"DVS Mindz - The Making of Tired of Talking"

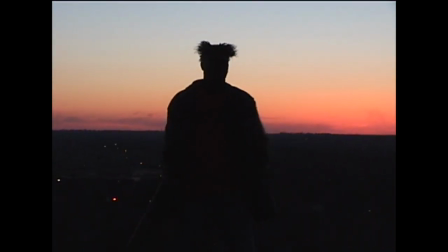11s
I wanted to talk a little bit about the making of DVS Mindz is Tired of Talking music video and some of the influences also that went into it.
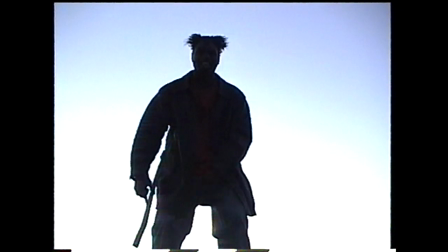22s
This video was shot in April of 2000, mostly in Topeka, with a little bit of stuff shot in Lawrence too.
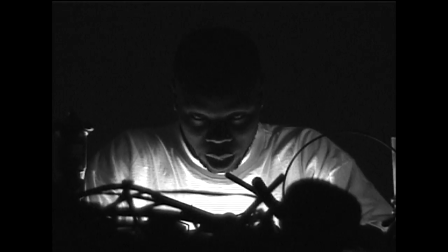32s
And it was the first time that any of us had made a music video.
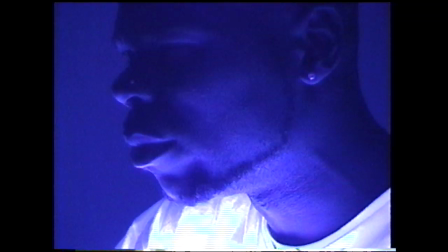38s
Certainly, I was new to this and had just bought my first video camera a few months earlier.
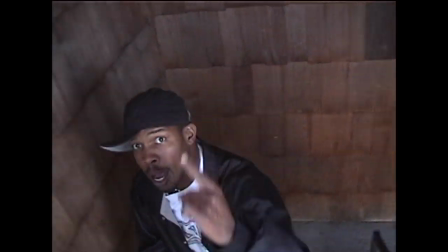46s I would have rolled the comet and dropped the detonation switch. The way people is coming at me, all of a sudden, I'd rather die harder than Bruce Willis without the butt.
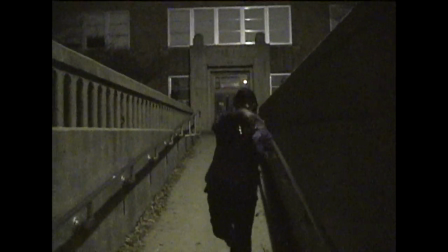54s I'm tired of talking.
It was shot by me and Elliot Reeder and Doug Lerner.
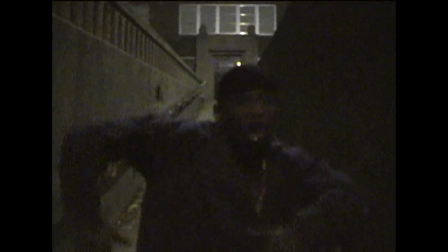61s
It was done on a digital 8 camera and a high 8 camera, so some very primitive early cameras.
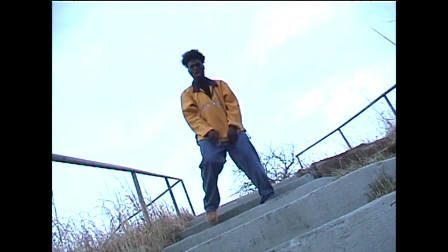68s
There were no effects used at all. There were no lights.
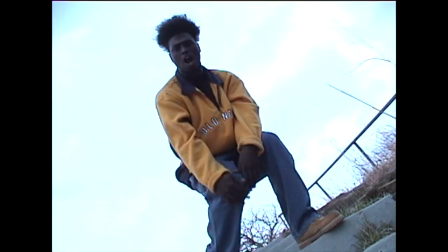72s
We didn't even have any lights other than Barry had a couple of black lights that he used in his scene.
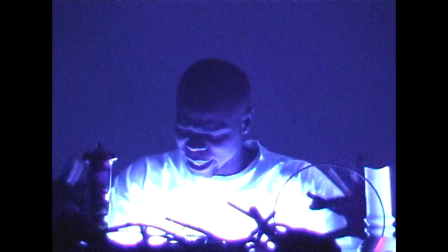78s
But largely, we were just sort of making it up as we went along.
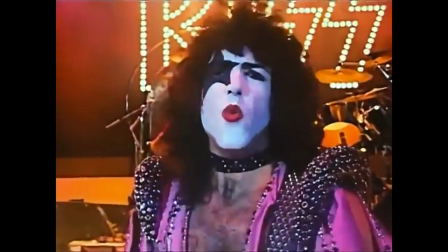86s
So the concept of the video, it really came from Kiss.
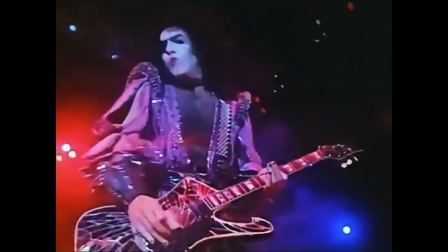91s
You know, I thought the DVS Mindz, they reminded me of Kiss, how you had these four really distinct personalities,
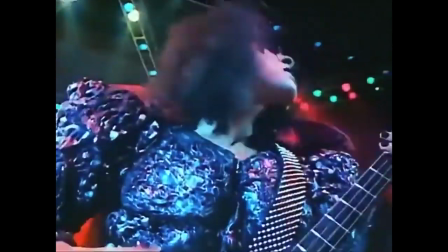98s
almost like larger than life superheroes.
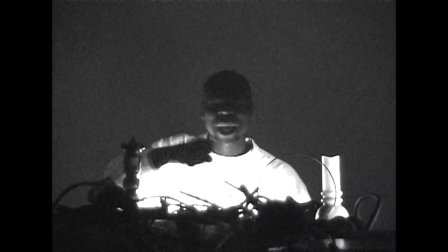101s
To me, I wanted to shoot them in separate locations, keep them separate from each other, like the Kiss solo albums.
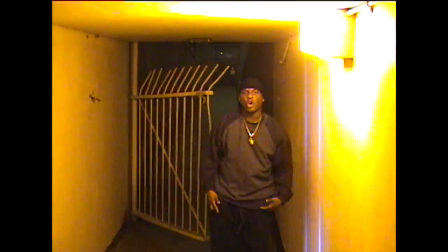108s
They would be separate from each other. They would have their own unique color scheme.
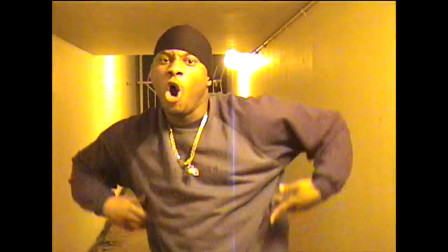112s
So each guy would have his own color scheme and a really unique look.
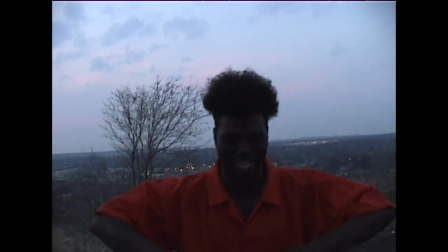116s
And then when we would get everyone together for the chorus, it would be this amazing, you know, kind of moment.
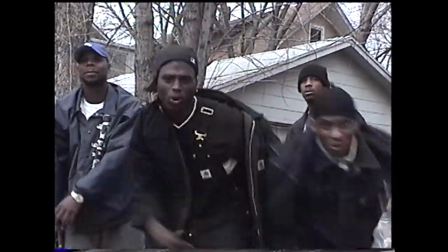123s
It would be like the Super Friends or something. That's what we tried to do. I don't know that it totally worked that way, but that was the concept.
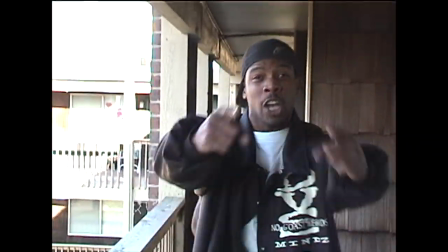133s
If they're going to be coming together, then in their solo shots, they need to be constantly moving,
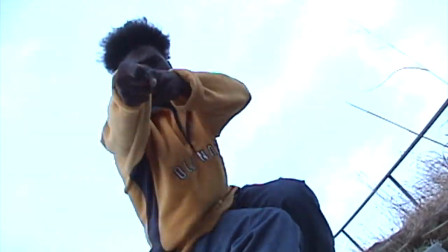138s
constantly coming towards the camera, moving towards one another, and ultimately forming together.
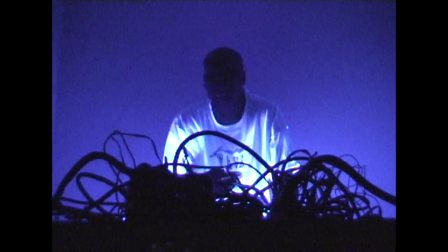144s
And of course, if there's a Gene Simmons in DVS Mindz, it's Barry, Kill the Hun, you know, the demon.
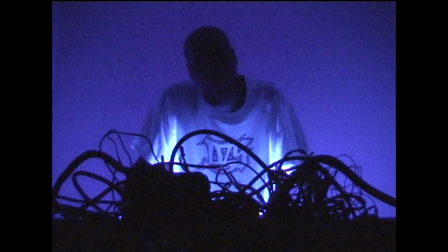150s
And so everybody's moving and coming towards each other and moving towards the camera, but Kill the Hun doesn't move.
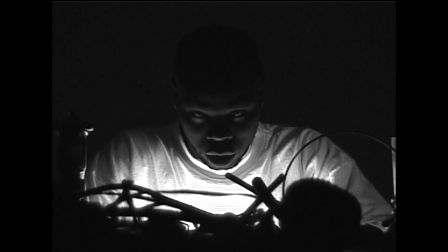157s I got your late pupils and jump through loopholes to let them know it's realer. It's me, 40 Killer, the Hun.
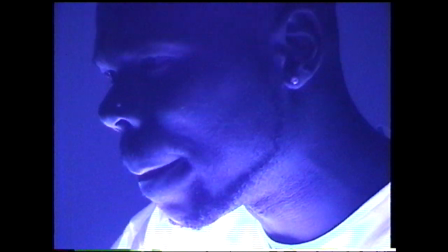163s You know how it's done. Drop the mic, throwing blows to boys, domes like Roy Jones and fight.
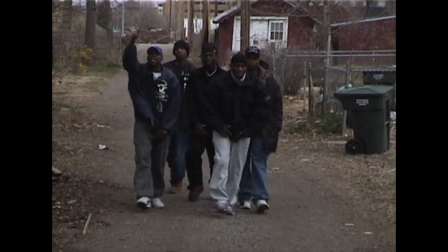168s
So if you're going to have all this forward motion and everybody's coming towards the camera, it can't just be this same static shot of coming towards the camera and coming towards the camera.
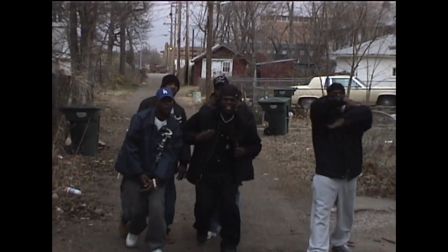175s
You have to find ways to do that, but do it differently. So we were looking to different movies
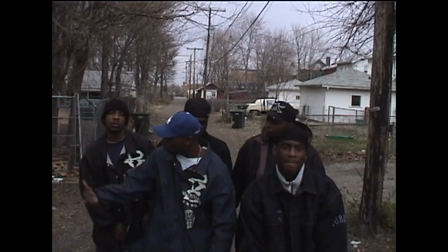184s
for ideas about how to create motion, but also break it up and make it as interesting as possible.
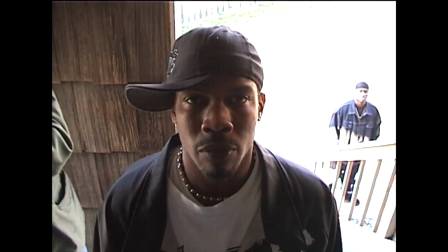195s
The first footage we shot was Stu's Verses.
Is that good light? And well, you just have to get the exposure right.
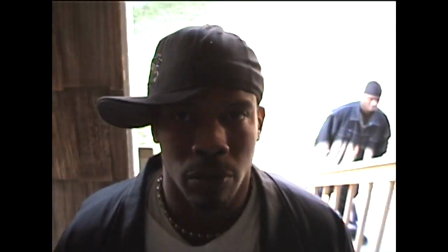202s It'll be cool. We should come up all the way around the corner backwards. That's what we're going to do.
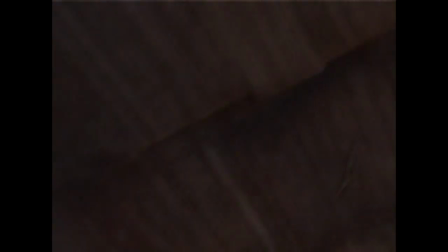206s Yeah, is back up, back up, back up, all the way around the corner and all the way up here to the top.
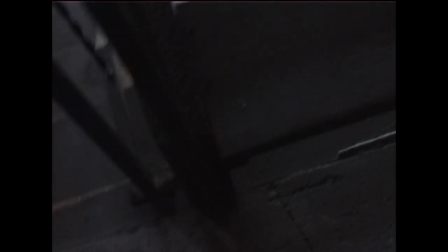212s And hopefully you can get through like one verse, you know, in that shot.
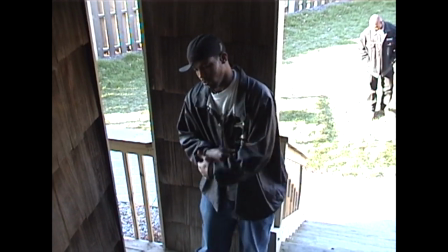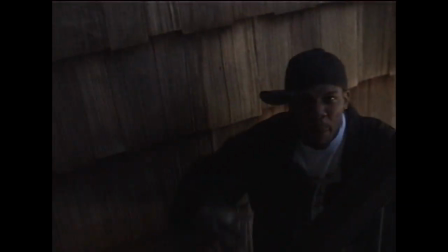222s Picture me saving the planet. You couldn't fade the twist. I would have rolled the comet and dropped the detonation switch.
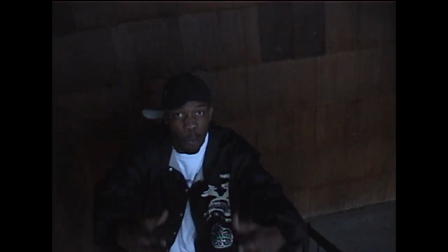227s The way people is coming at me, all of a sudden I'd rather die harder than Bruce Willis without the button.
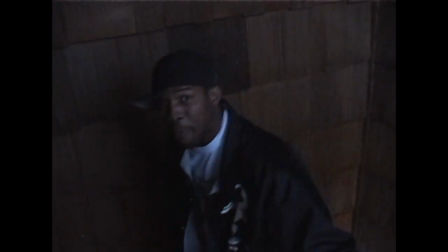233s That was good.
We shot Stu's footage first, and the idea with him was,
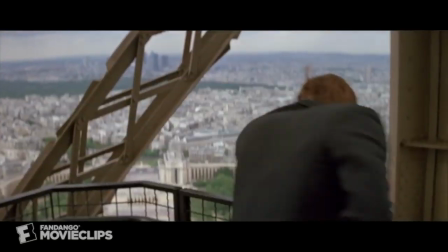240s
it came from that James Bond movie where they're running around the Eiffel Tower. A View to a Kill.
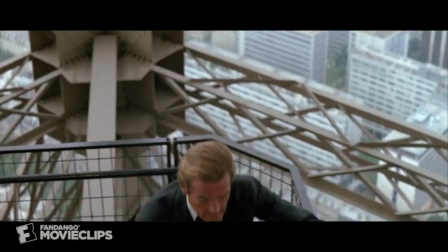245s
Up and down the stairs and around the corners and, you know, through the corridors.
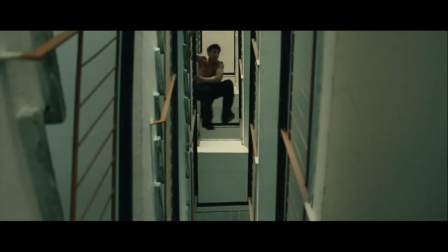251s
You know, in the old 70s movies, they always had, you know, that scene where they're like the chase through the apartment building or something like that.